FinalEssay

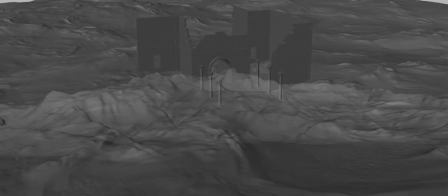The focus of my capstone project surrounds terrain generation and ancient Greek architecture. To guide my focus,
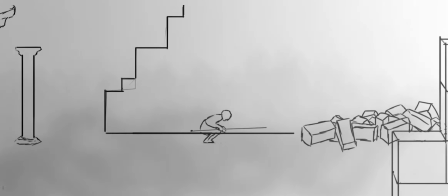I will create a short film about a Spartan soldier in training that has been tossed into the wild and left to pit his wits and will against nature's fury with nothing but his trusty spear.
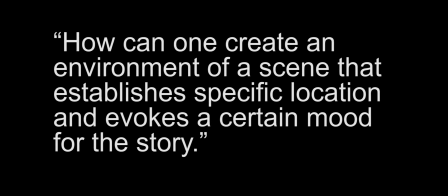This leads into my research question: how can one create an environment of a scene that establishes specific location and evokes a certain mood for the story?
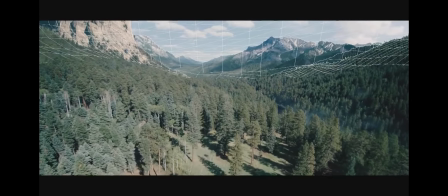My aim of this project is to create a highly realistic landscape and a creature that is conveyed through the environment also.
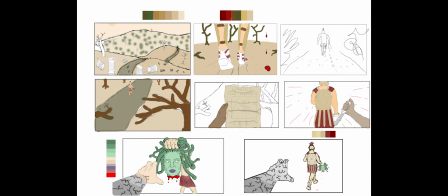I started off this project working on a completely different narrative, but due to unforeseen circumstances, I was forced to restart.
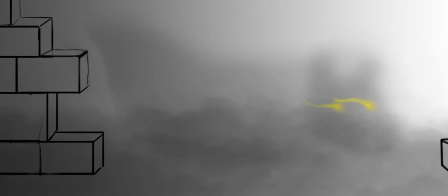This granted me an opportunity to evaluate the strengths and weaknesses of the previous story and use this to bolster the pre-visualization of my new project.
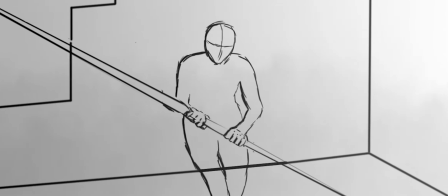This story is a metaphor for trials I am going through in my own life and is quite close to my heart. This ties back into practice-based research, as Sullivan states in his book,
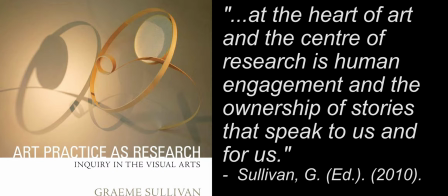that at the heart of art and the center of research is human engagement and the ownership of stories that speak to us and for us.
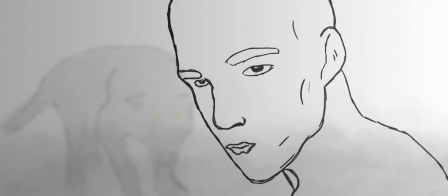Initially, I found the timing of the tension build-up to be ineffective, as a large rush of emotions were present only towards the ending scene.
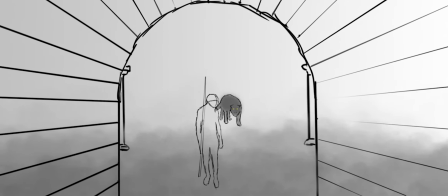This felt like a missed opportunity to convey vital detail of the story and characters, as the film is so short.
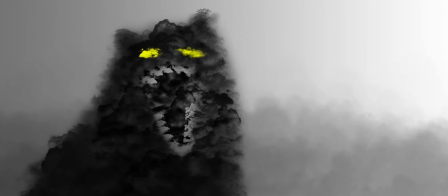I've decided to introduce the tension much earlier and build up to a climax to allow the viewers to analyze the situation alongside the hero in my project.
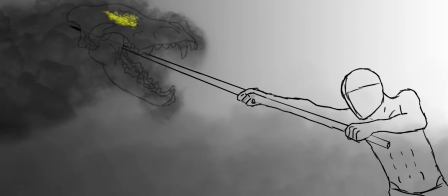In regards to the case studies in my annotated bibliography, most are no longer relevant to my project.
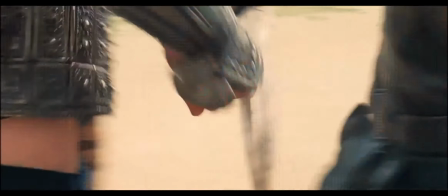However, the contextualization for my current work explored classic Greek films such as Troy,
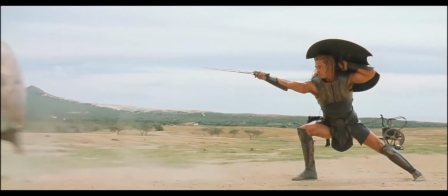which I used for style inspiration of military armor for the character. I referred back to this case study during the creation process of cloth simulations with motion captured actors.
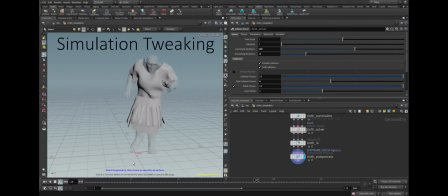Through iterative processing, I realized how complex the procedure is. Due to multiple collisions between high-quality simulations, more problems are starting to arise.
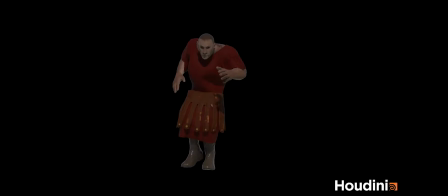The question I was attempting to answer with this experiment was if using cloth simulation with motion capture footage
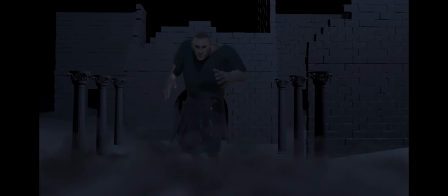is a good substitute for the animation of a character and will give highly realistic and dynamic results.
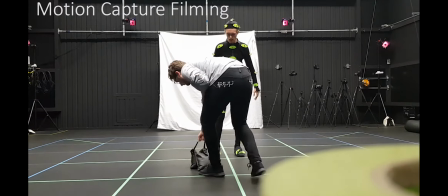Reflecting on this process, I found that cloth simulation wasn't the best substitute, as it had its own strengths and weaknesses.
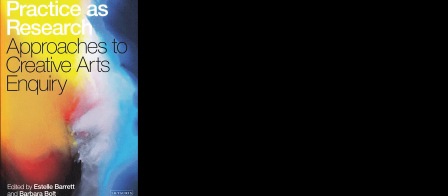This once again ties to methodology, as Estelle Barrett talks about how innovation is derived from methods that cannot always be predetermined,
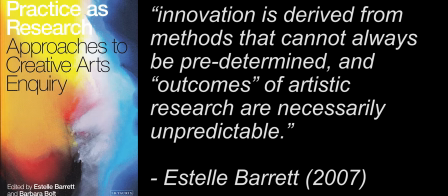and outcomes of artistic research are necessarily unpredictable.
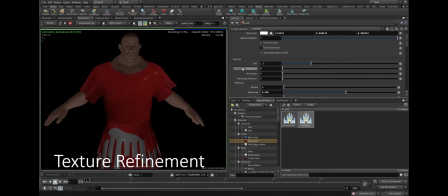The feedback I received from peers informed me that using blend shapes for cloth and animation in Maya may have produced equivalent results more quickly and efficiently.
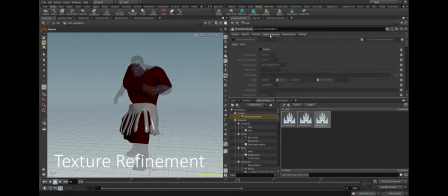However, with the knowledge I have acquired so far, it will be easier to execute the pipeline as I have a much greater understanding of the process and software.
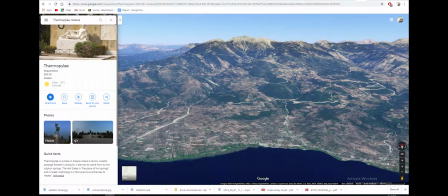The first space I created was the island of Thermopylae. I looked at detailed satellite footage of the area and researched the flora residing naturally in Greece.
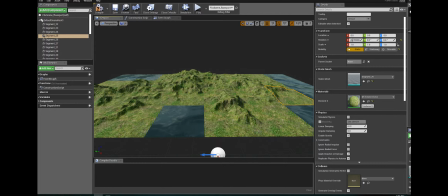I then generated a terrain in Houdini that was close to the geological structure of the area, while taking some creative liberties in order to work with my story.
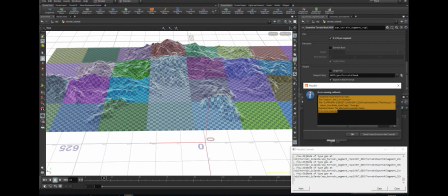This required a great deal of iterative testing, as I am new to the terrain tools in Houdini.
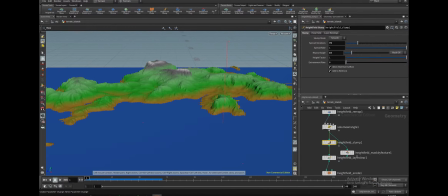This allowed me to create a balanced and accurate representation of the landscape.
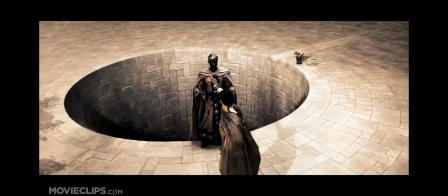Another case study I'm investigating is 300, for its architectural representation of the time period.
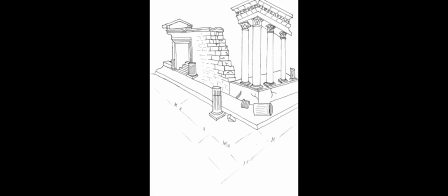I am currently in the process of learning how to work in a modular-based scene creation format
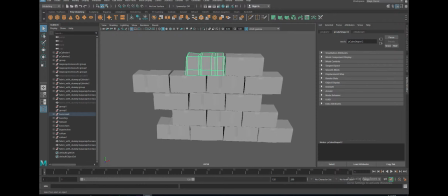that will allow me to model in essentially an asset-style kit to create large scenes quickly.
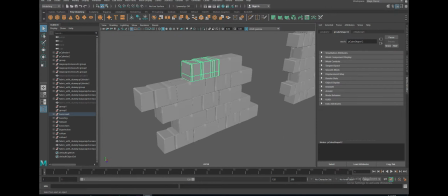I've modeled small stone blocks which I've been using to turn into larger walls and stairs,
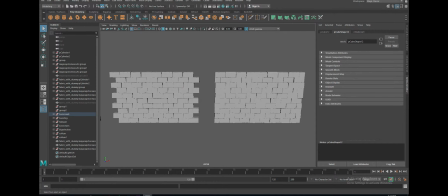as a great deal of vernacular-style architecture was present in ancient Greece.
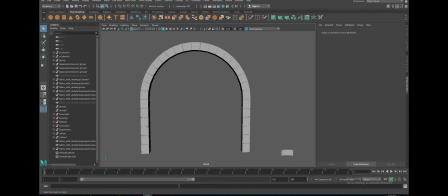This keeps the structures simplistic and practical, as they would have been built using local materials and knowledge, usually without the supervision of professional architects.
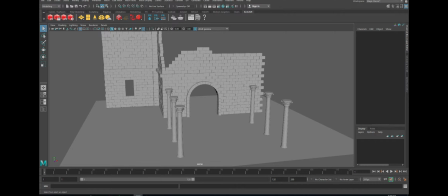This will keep the audience grounded in the scene and the time period, adding to the realism of the project.
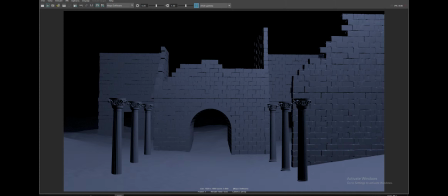This links to practice-based research, as I am attempting to broaden my technical skills in the field.
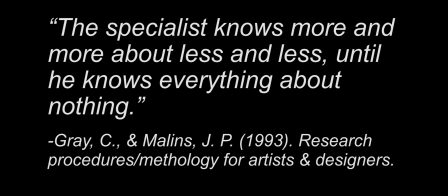As in research procedures for artists and designers, it is brought up that specialists know more and more about less and less, until he knows everything about nothing.
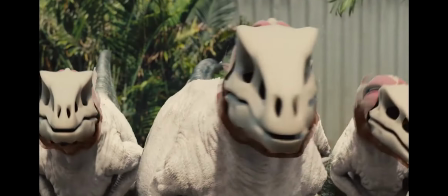Going forward, I'll be investigating creature creation that can be conveyed through the surrounding environment or weather.
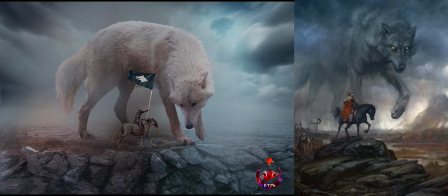I'm taking inspiration from the legend of the grey wolf in Turkish mythology, named Gokboru, which in the culture is a symbol for honor.
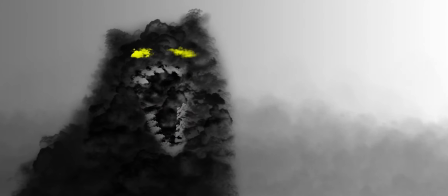The Spartan must earn this honor by completing this trial and overcoming the wolf.
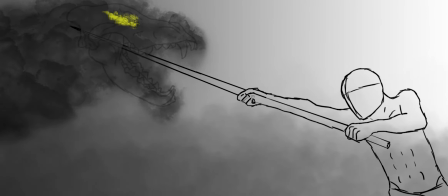I will attempt to create this creature through smoke particles and low fog that it embodies to give a truly mythical presence.